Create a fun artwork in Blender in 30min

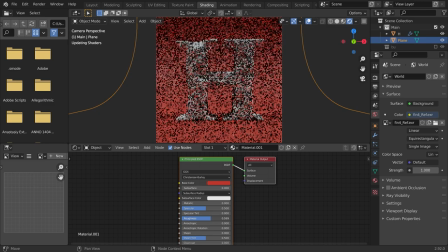This works very well together with these products, and play around with the roughness and all of these settings. I like to give it a medium contrast in the color management, as always.
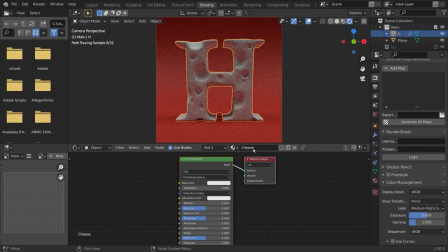And in this case, let's add in the cheese texture, which is basically pretty simple, nothing too complicated here. Let's set the base color to this kind of yellowish color, kind of like this.
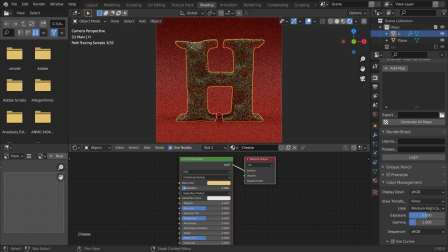You can also see a lot of the bounce light from the floor. Then enable subsurface scattering, as I said earlier.
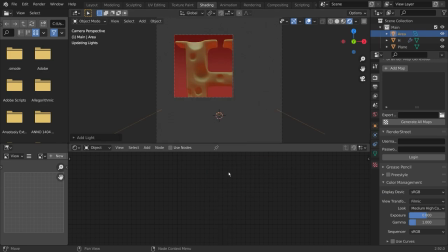And to see this in effect, let's add in an area lamp right from the start and place it on top of the letter. Don't move it too far away. Make it pretty large.
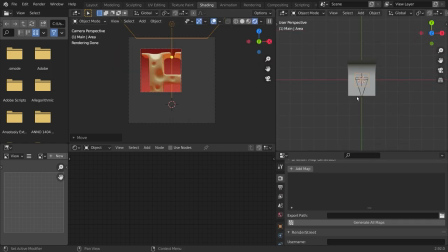This should be a broad light source coming from above. And you can work in the 3D perspective right there.
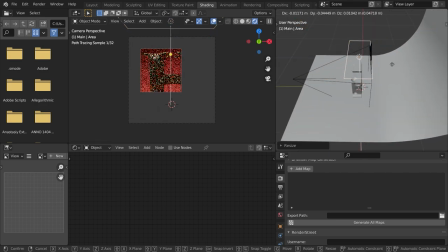And make it a bit smaller.
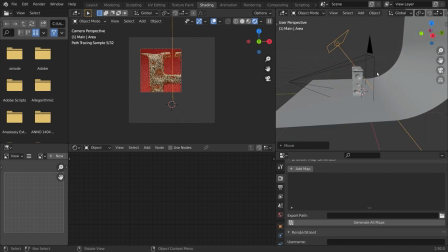Don't place it directly on top of the letter, but rather a bit angled from the front,
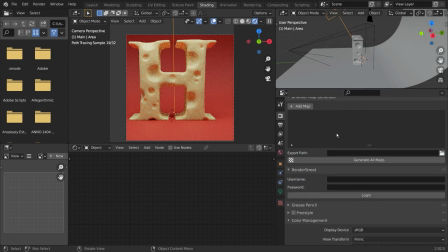to really give the shadows or really create shadows in the holes in the cheese,
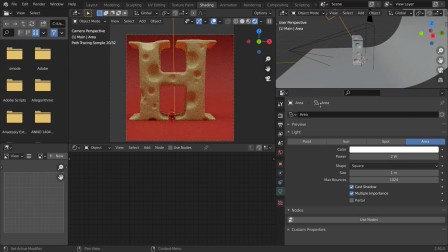but illuminate it from the front, and play around with the intensity of that light.
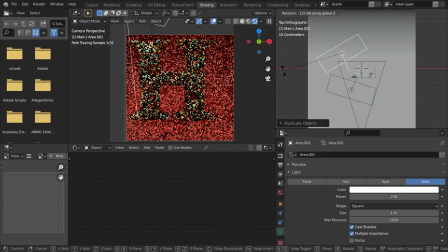Maybe angle it a bit from the side, move it a bit up top, and then I duplicated it.
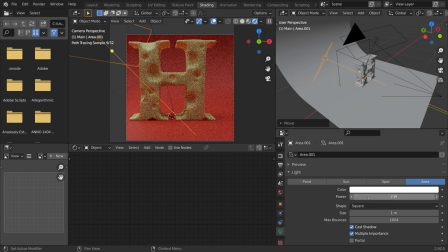And this is very important if you're working with subsurface scattering, since this will scatter the light through our main mesh. You should have some light coming from behind to really be able to see it.
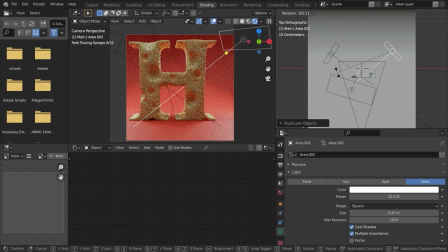So make a very small light source on the left and on the right hand side with a lot of intensity to really illuminate that cheese from behind.
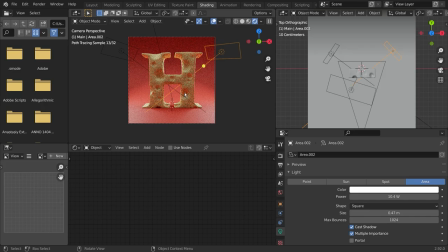And this is what really creates this real look.
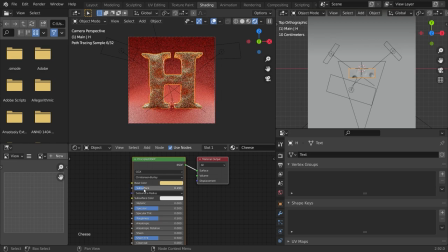Let's increase the subsurface scattering by a lot. Now you can really see how this shines through.
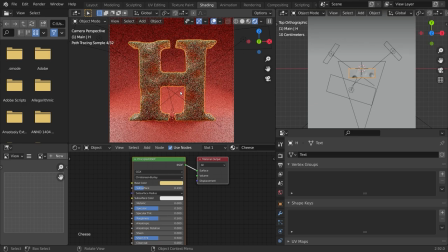This is the same effect used to create skin, for example. You can create plants with that. Organic matter in general looks a whole lot better with this effect applied. And now you can play around with the roughness, because cheese has a pretty high roughness depending on the cheese you have.
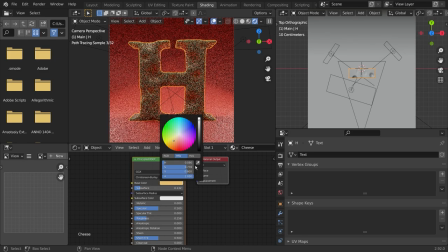But this is something I wouldn't trust my eyes with.
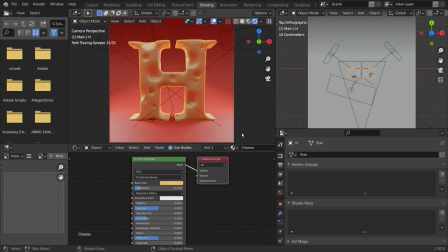I would go in and look at reference of actual cheese and compare it to that what I have, because people are pretty able to distinguish, pretty easily able to distinguish a real one from the fake one.
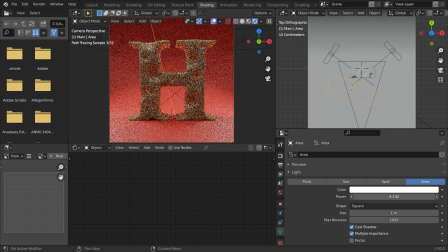So especially concerning the roughness, I think it's very important to look at reference images. Now I increased the light intensity of the key light, which is my main broad light source from the front a bit,
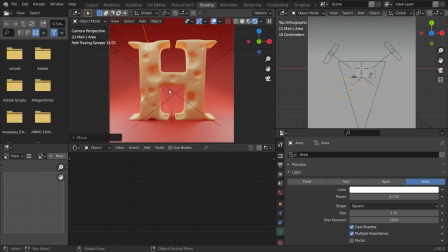because I felt like it was missing a bit of intensity. And yeah, now you can see that really coming together. And with this subsurface scattering enabled, you can see the details in the cheese.
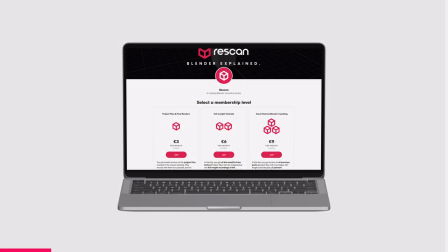If you like the tutorial, consider supporting me on Patreon. With your support, I will not only have more time to create videos like these, but you will get access to a ton of bonus content.
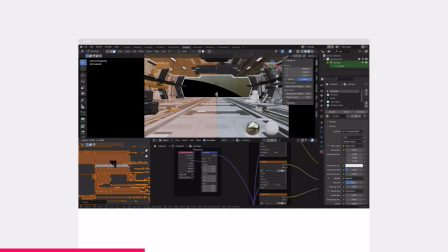You'll get access to all of the Blender project files I use in my videos. You find the tutorials too fast sometimes?
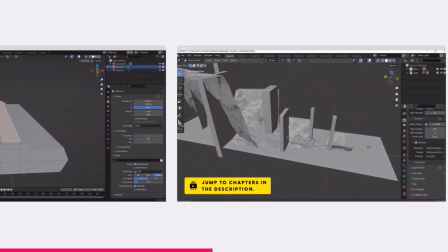I've got you covered. Follow me step by step with full length, real time tutorial recordings.
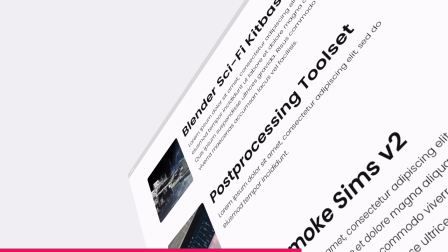You'll get full resolution downloads of all the artworks and, best of all, Patreon exclusive access to all of my CG assets to get your digital art to the next level.
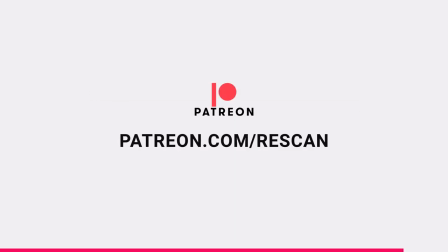Just click the first link in the description or go to patreon.com/rescan. Thanks for your support and let's get on with the tutorial.
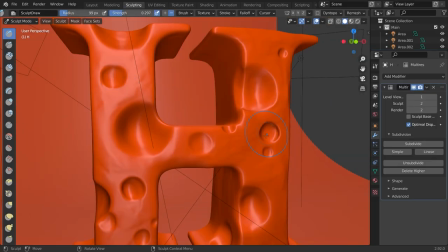Now I'm going to go back to the sculpting phase, because I am looking at the rendered view.
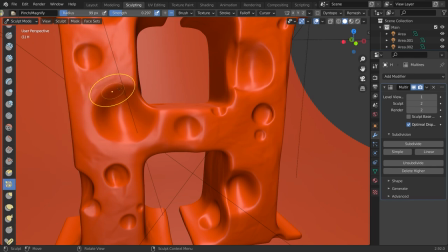I didn't feel like the holes were deep enough. You can really see that if they catch enough light, everything is fine, but they didn't do it for me.